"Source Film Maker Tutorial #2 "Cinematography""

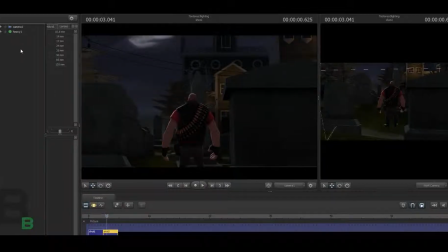(0:01)
Hello everyone, this is So Close Snow, and today we're doing another Source Filmmaker tutorial. Today we're going to be talking about lighting, and lighting is an interesting subject, especially on Source Filmmaker and film in general,
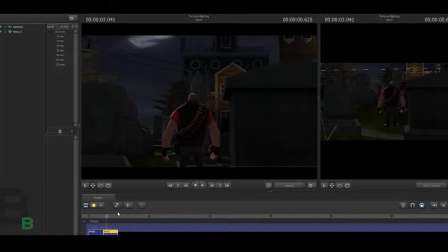(0:16)
because lighting can be extremely relative to what you're actually doing. So what I'm going to be talking about is pretty much the I guess what would you say?
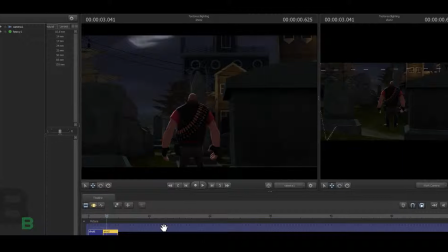(0:35)
I guess how you would approach a certain shot in Source Filmmaker, because from what I've seen is people that make Source Filmmaker videos just every now and then. I mean, they won't have epic lighting, and which is understandable because not all of us are studying film, and
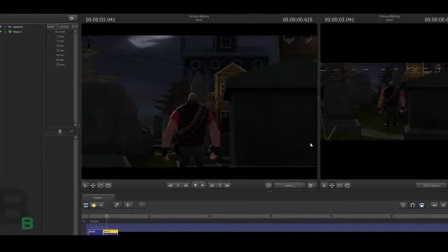(0:56)
it's kind of interesting to see that people don't really don't really use like correct lighting as much as they could, and it just makes like a whole heck of a difference when you actually do it correctly.
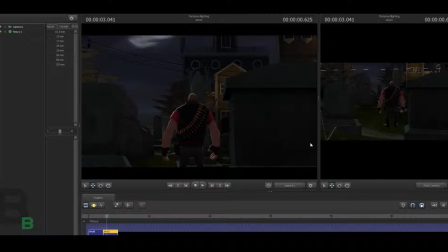(1:11)
Um, and again, that term correctly is very loose because it's extremely relative. All depending on what you actually want to see. If you actually only want to see, if you barely want to see anything at all, that's up to you.
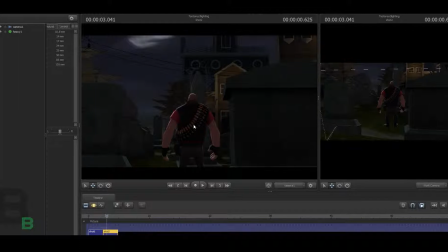(1:26)
Or if you want like the scene to be extremely bright, it's extremely relative. But I'll go ahead and show you guys what you can do to make a scene look pretty cool.
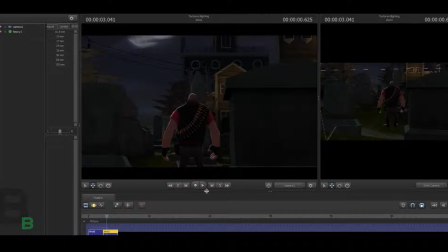(1:38)
Like right here we have a heavy, and he's just standing there, and you might be looking at it and we're like, well, the lighting looks pretty cool. This is without anything at all. I haven't touched any of the camera settings or the tone map scale.
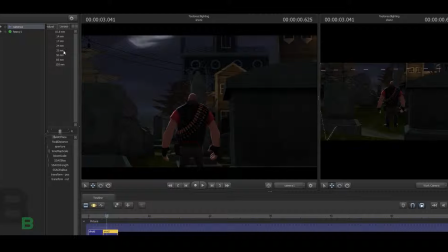(1:54)
I haven't touched anything at all. It's just the camera, 35 millimeter. It's just standing there. There's nothing done with it at all. There's no lights. And in my first shot right here, I'm going to move the sliders, same exact shot. I'll show you what this shot looks like with my custom lighting.
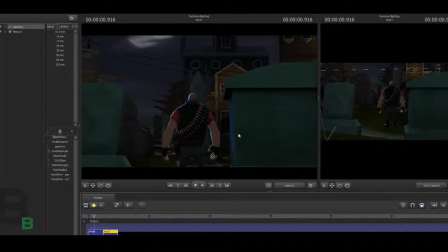(2:14)
And see, it looks completely different. You can differentiate what exactly you want your attention to be on, which is the heavy. You have the brightest area being right here on his face, which is what the attention wants to be. And that's what you have to remember when it comes to lighting and cinematography,
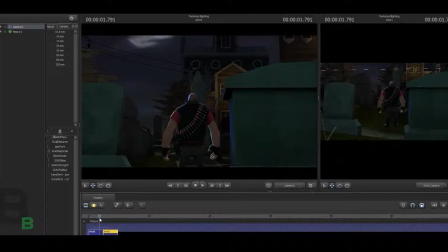(2:31)
is that it's the most important thing is what the attention has to be on in that shot, in that particular shot. And so the first one here, we don't, I mean, it's bright, and then you have this,
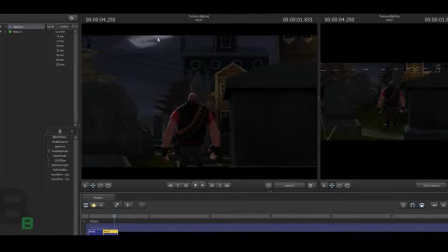(2:45)
which is like I wouldn't probably say the moon and the house and the heavy are probably like the brightest, but you don't have like a clear perception as to what to focus on.
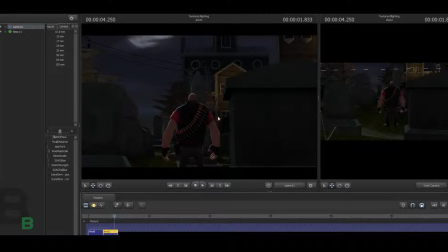(2:58)
I mean, maybe let's say it's kind of a weird example. I just kind of put this together in like a minute or two, but it's a bad it is kind of a bad example. But the heavy is what you're focusing on, but it doesn't have that pop as the same as this one right here.
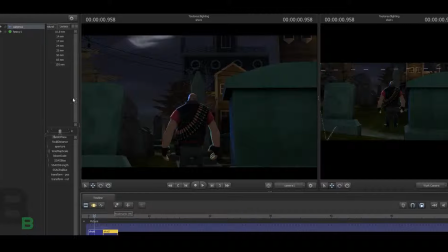(3:16)
As when I put all the three different types of lighting together, and the three different types of lighting, if you don't know them already, there's a fill light. That's what they call them. A key light and a backlight. They're pretty much exactly what you would think they do.
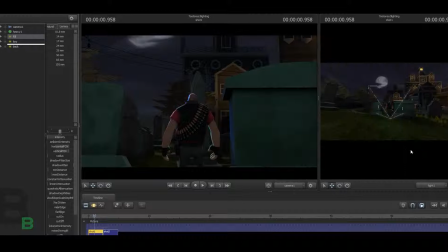(3:35)
The fill light. Go ahead and show you the fill light. I'll move it around on the camera. Dang it, that was a noob move. Okay, the fill light is what just fills up the whole scene, and I'll go ahead and move it.
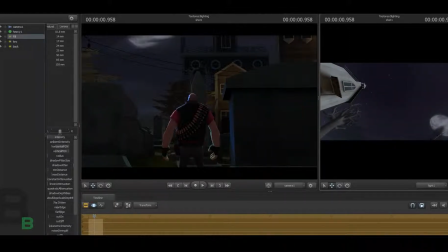(3:52)
Without it, we just have this, which kind of looks cool on its own. But if we put it back, we have more life to the scene.
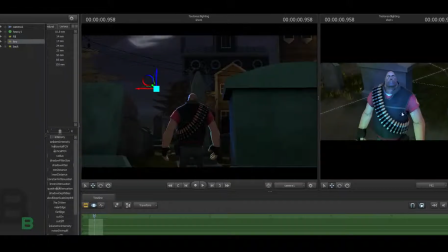(4:05)
And the key light is exactly what it sounds like.
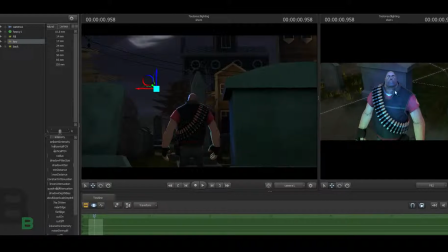(4:08)
The key is the key part of the shot, which I made it somewhat bright, made it more, I guess, more blue than the other, and I put it right on his face, which is where you want the attention of the person, or where I wanted the attention of people looking at.
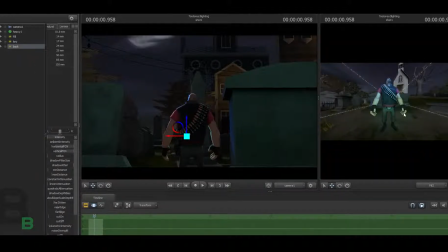(4:25)
And the backlight is, well, the backlight would be on his front, but it's not. It doesn't mean it's behind someone. It doesn't always mean it's behind somebody, or it could be in front of something,
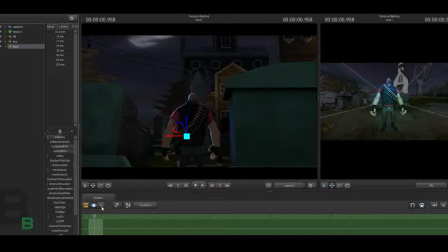(4:39)
in front of an object or anything, but it's behind relative to who's sitting and watching. So it's behind the heavy, but it's in front of him, if that makes any sense at all.
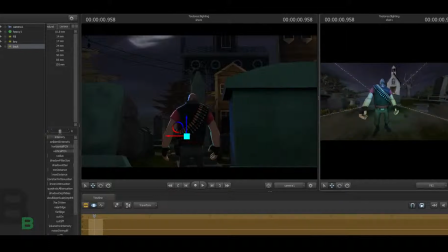(4:52)
And with this, it'll light up the edges around him. So if I move it, It doesn't really. He has edges that are already like map wise created with the Valve engine or whatever.
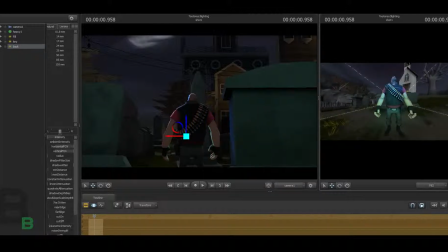(5:08)
But without it or with it, you have the blue edges that give it more of a pop. So when you look at it together, it has more of a
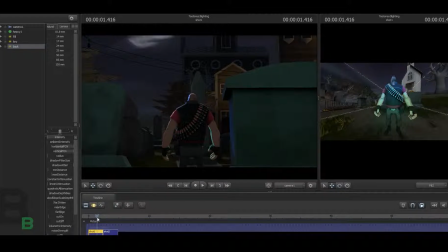(5:23)
it gives it more of a three dimensions, which is what you're trying to do with lighting. Um, it's pretty much what the three key points of lighting do, which is try to make the scene more 3D. And that sounds weird because you're like, wait, it's already in 3D.
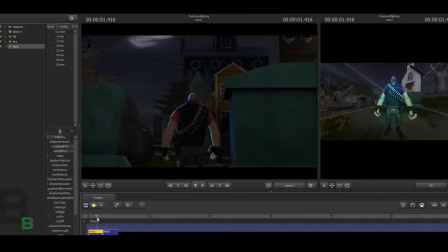(5:41)
But what you're talking about when it comes to making like a single image 3D is that the image itself is just imagine it's just one eye. So one eye only sees in 2 dimensions.
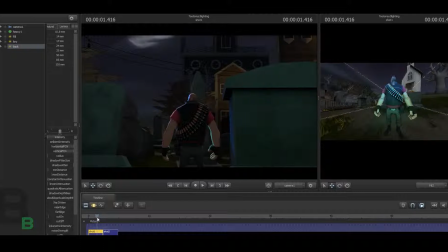(5:57)
But so you're trying to make it so it seems more like 3 dimensions. And so this first one here, I mean, it looks, yeah, everyone's like, okay, yeah, it's 3D,
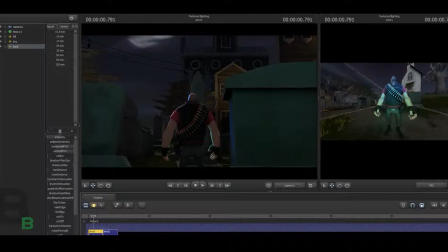(6:09)
it's TF2, I get it, I've seen it 100 times, but it doesn't have that pop that the one with the lighting has. And this is just the way I do it, because I like doing it by hand, but there's a completely other way you can do lighting,
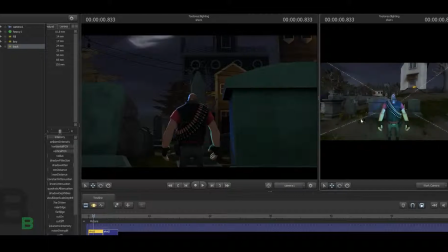(6:25)
which is the pre-built, like a Source Filmmaker one that comes with it. I don't really like too much, because you can't really mess with it as much as at least I want, but it looks cool in certain situations, and I'll show you how to do it on this one. And they when they released a bunch of the tutorials, they showed you how to do it,
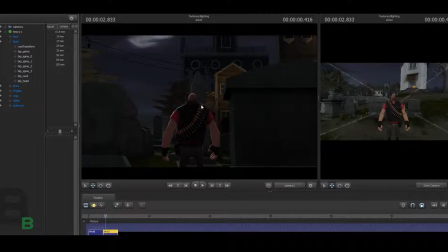(6:44)
which was you just get whatever body part you want emphasized or whatever, and most people just do the head for this one. And you go here, body, and then you right click on it, and you go DAG, utilities menu, and then create lights.
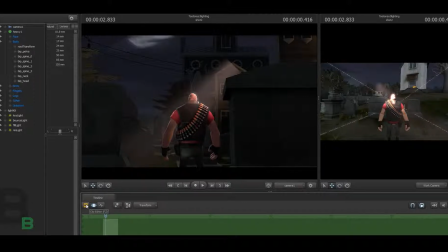(7:00)
And you get this epic looking thing that comes with pretty much all the ones that I went through. Key, fill, and bounce light, rim light. There are all these other types of fancy lights, but they all pretty much have the same effect.
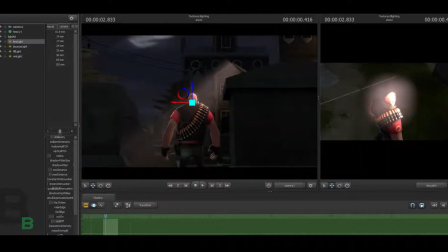(7:18)
And their key light that they present you with is a little over the top, at least for me,
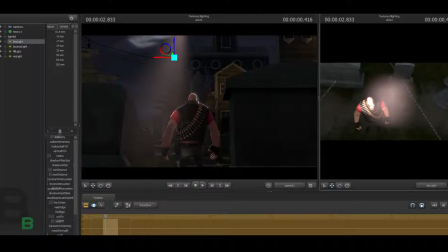(7:25)
in which I really don't know how they create this type of light, but I mean, it looks cool, but I don't know how you change the color of this thing exactly. I've tried changing it before, and there's no other way of changing it.
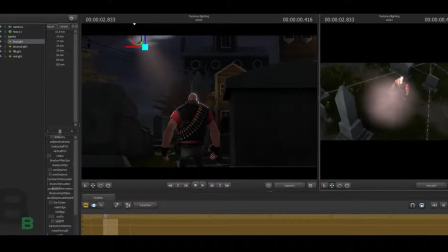(7:39)
I really have no idea. I might be just stupid, and there's probably some simple way to do it, but I really have no honest idea how to do it. But I
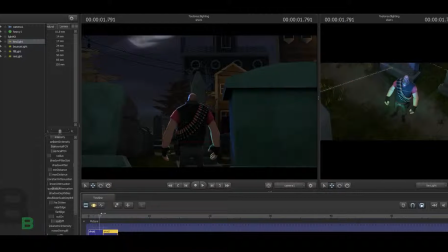(7:50)
mean, it gives you the same effect as the one I have here, but this one is I guess a little more professional.
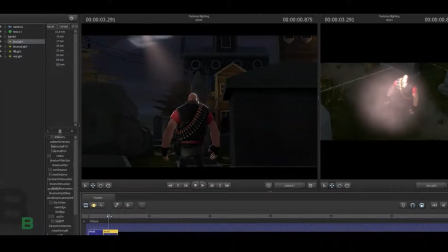(7:59)
But I like the way I do it. I like doing it by hand just because it's just I don't know, that's my personal opinion. But again, lighting is completely relative, and you can do the same thing with this one if you can. Well, we should be able to change the colors of each of the lights.